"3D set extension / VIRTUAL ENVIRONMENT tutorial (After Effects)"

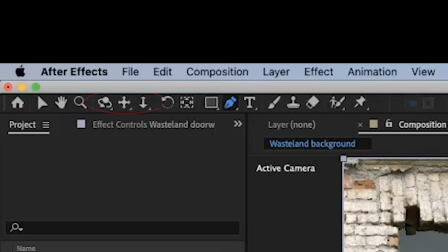(4:06)
And in this latest version of After Effects, Adobe has added some new camera navigation tools for 3D layers.
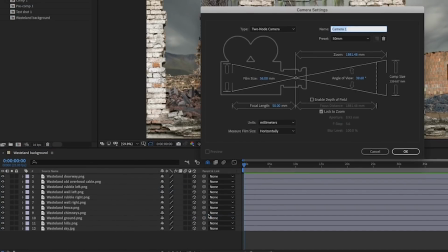(4:12)
But before we look at those, we can right-click and create a new camera, and this virtual camera is what's going to allow us to move through the 3D scenery.
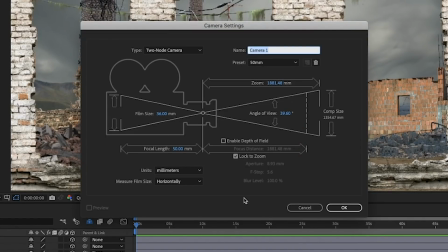(4:19)
You can actually change all this information, like the focal length, but we actually left it at 50 because that was pretty similar to what we'd filmed the effect at.
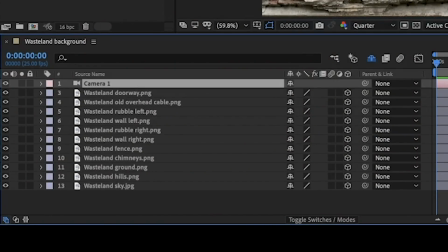(4:26)
And that camera just gets created as a separate layer, and it just can sit on top of all the other layers.
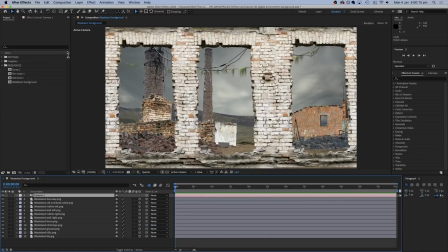(4:31)
So next, we want to see this scene in 3D space so that we can try and separate out some of these layers.
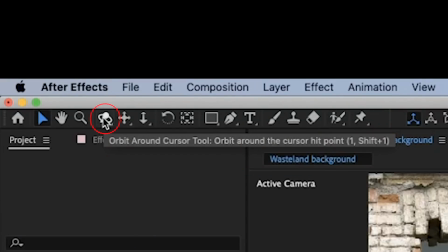(4:36)
And to do this we can click on this orbit around tool.
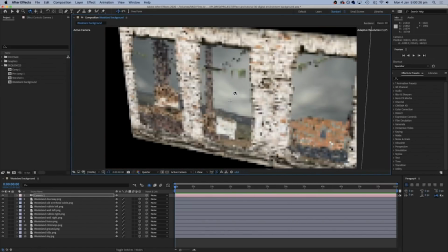(4:38)
Now we can see the scene in 3D space and as you can see all the layers are sticking together So what we can do now is that we can begin to shift
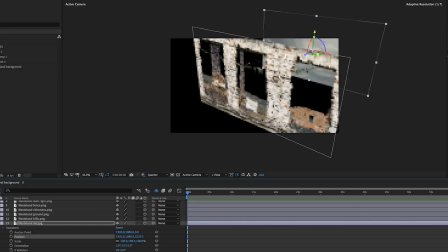(4:45)
some of these layers backwards and forwards using the Z axis control We can actually use these little colored arrows on this
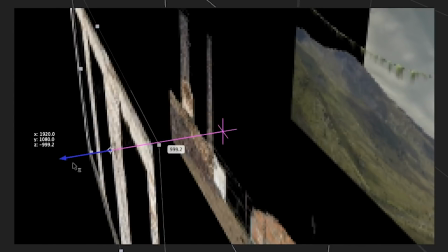(4:51)
thing That's called a gizmo to push and pull the layers in the different directions that we want them in You can also do
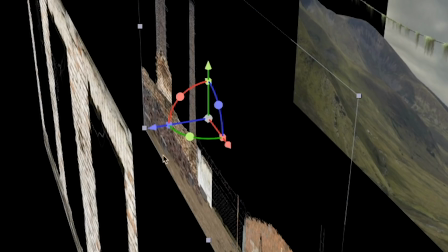(4:56)
this with the keyframes But if you're more visual you might just prefer to organize the things just by pulling the arrows around
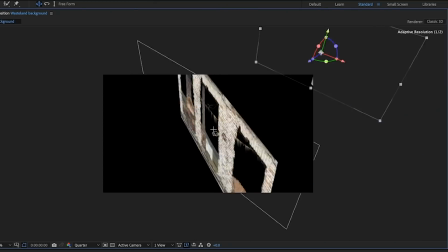(5:03)
As the sky is going to be furthest away, we can start by shifting that all the way to the back, and this is of course going to make the layers that are further back now seem smaller,
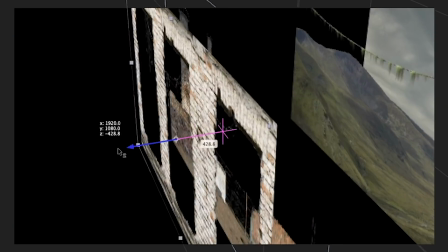(5:10)
so we can compensate for that by making them bigger using the scale control. Now we can shift these other elements further back as well, like the chimneys and the fence and the broken walls,
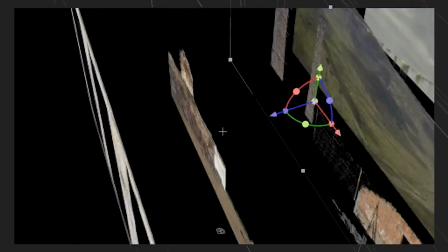(5:19)
and as we move this around in 3D space you can see that this is basically beginning to look like scenery on the stage of a theatre,
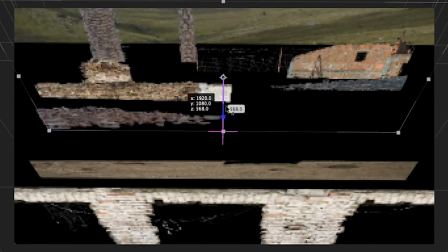(5:25)
which is of course pretty much what we're going to use it for.
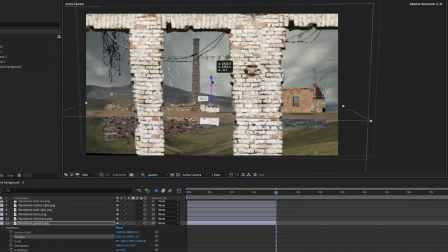(5:27)
You could even try rotating some elements 90 degrees, like the ground, which we tried here, although you might not see much of it and this could just be more of an experiment.
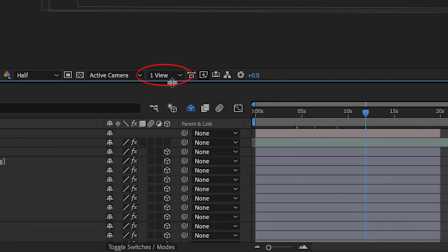(5:35)
If you find the orbit tool a bit disorientating, if you click on the tab that says one view you can choose one of the other options such as two views horizontal or two views vertical.
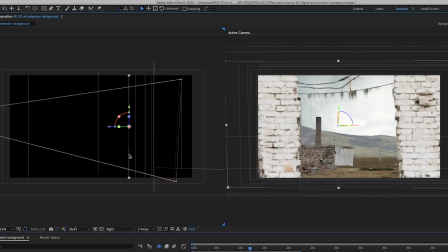(5:44)
This will show what your camera is seeing on one side and another point of view at the same scene on the other side.
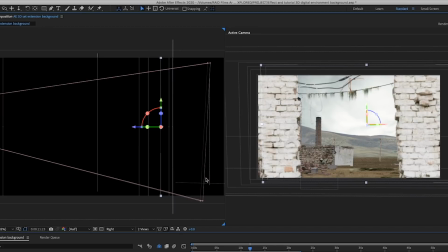(5:49)
This here is showing what the same scene looks like from the right and each of the vertical lines represents a different
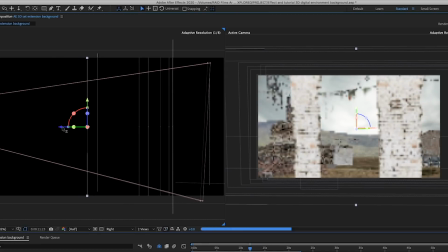(5:55)
layer and as I move them around forward and backward you can see the same thing is happening from what our camera is seeing.
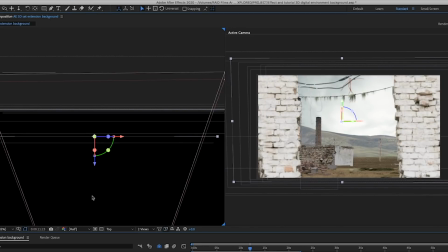(6:00)
So this is another way to not get confused when working in this 3D space.
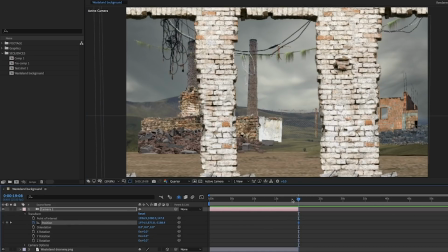(6:05)
So now we can open up our camera layer and set a keyframe for the position at the beginning and the end of the shot.
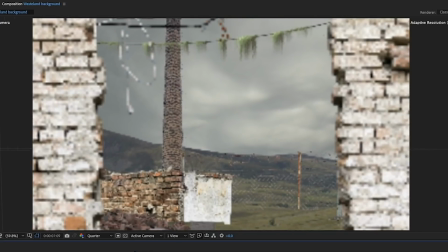(6:11)
We left the end keyframe where it was and moved the beginning keyframe forwards. So now we've basically created what looks like a simple dolly move backwards through our digital scenery.
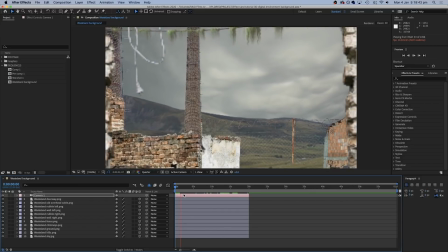(6:20)
Also we're working with some very high resolution stills from production crate for this so these pixelated details won't look like that when we do the final render.
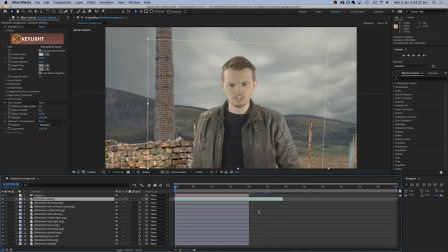(6:29)
So now we were ready to drop in our character filmed on the treadmill and we remove the background using
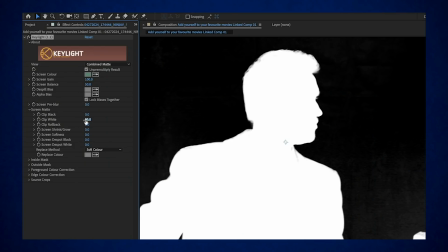(6:34)
key light and if you want to learn how to do that in more detail check out our video on how to add yourself to movies.
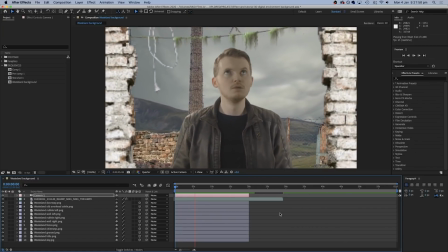(6:39)
And with a little bit of adjusting the speed of the camera move we already have something that looks like a pretty good match for the speed the figure is meant to be walking at.
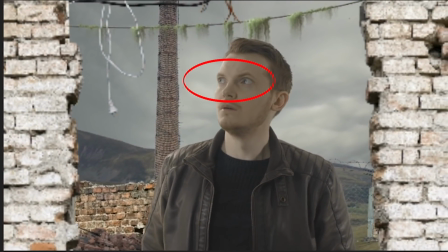(6:47)
We're also trying to time the moment the character walks through this brick archway with the moment where I look up and around at the ceiling as if I really am walking under something.
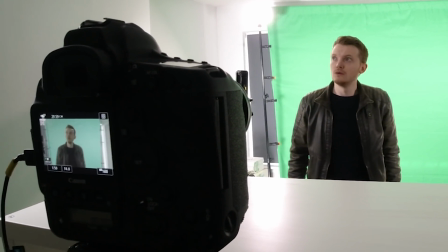(6:55)
So when you do your filming it might be an idea to already have some idea of what scenery is going to belong where in the frame and that way you can pretend to look at it.
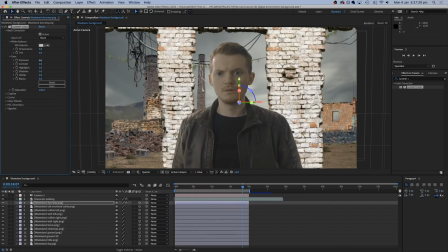(7:04)
So now we need to get all these layers looking a bit more consistent like they belong in the same frame because they're all different brightnesses and contrasts
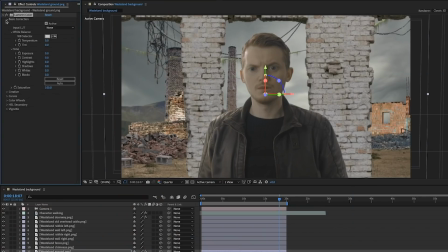(7:10)
so we can drop our lumetri color effect onto any of the layers that need it and start doing some minor tweaks and we mostly lower the exposure on these to darken them down a bit and we also reduce the contrast.
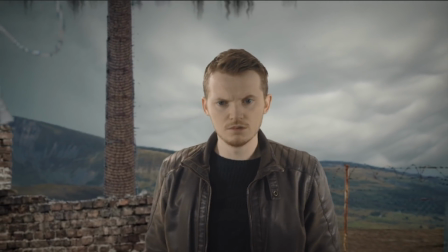(7:21)
Now it's around this point that you're probably thinking there's something wrong with the sky and the reason is of course the sky doesn't have to get smaller
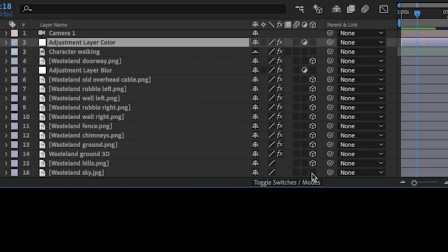(7:27)
it can just stay the same size the whole time so we can actually switch off the 3d layer for the sky and the mountains because they're
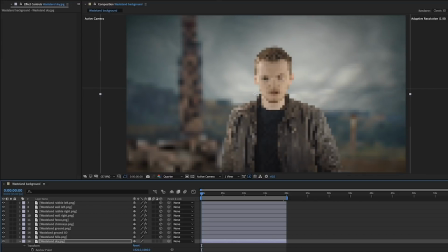(7:33)
far enough away that they don't need to get bigger and smaller but to add a little bit more movement we can just simply keyframe the
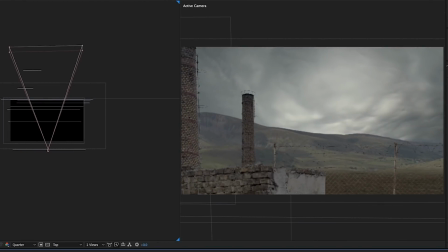(7:39)
sky from left to right just so that it looks like the clouds are moving above the mountains as the camera move happens.
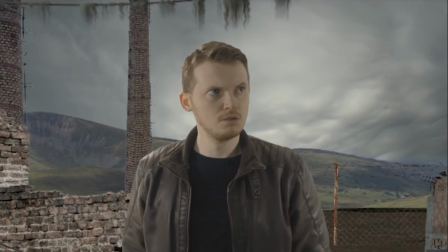(7:44)
So this is starting to look good, but all the elements still look a little bit static like they could be still images because of course they are.
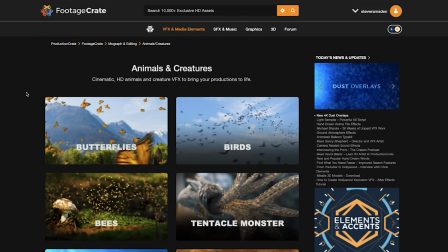(7:51)
So we can go back to production crate and try and find some finishing touches. Now they've got a cool animal section in here and in it we found a flock of birds flying around.
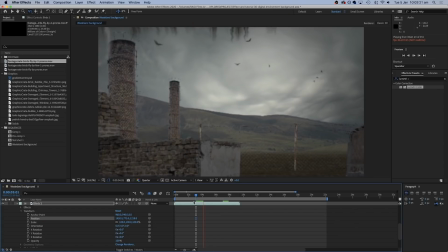(7:58)
So we thought that could be something moving that distracts your eyes from the fact that lots of these things aren't moving.
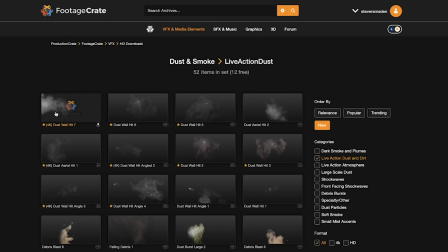(8:04)
There's also some things we can add to the foreground, such as maybe using some of these dust or smoke elements to add a little bit of haze and atmosphere into the whole shot. and again,
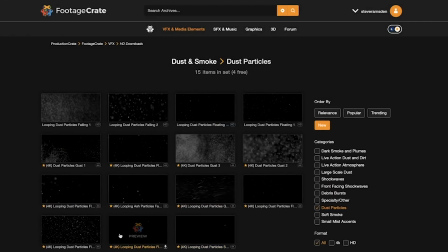(8:11)
just make all the layers, including the character that I'm playing, look like they're all belonging in the same environment.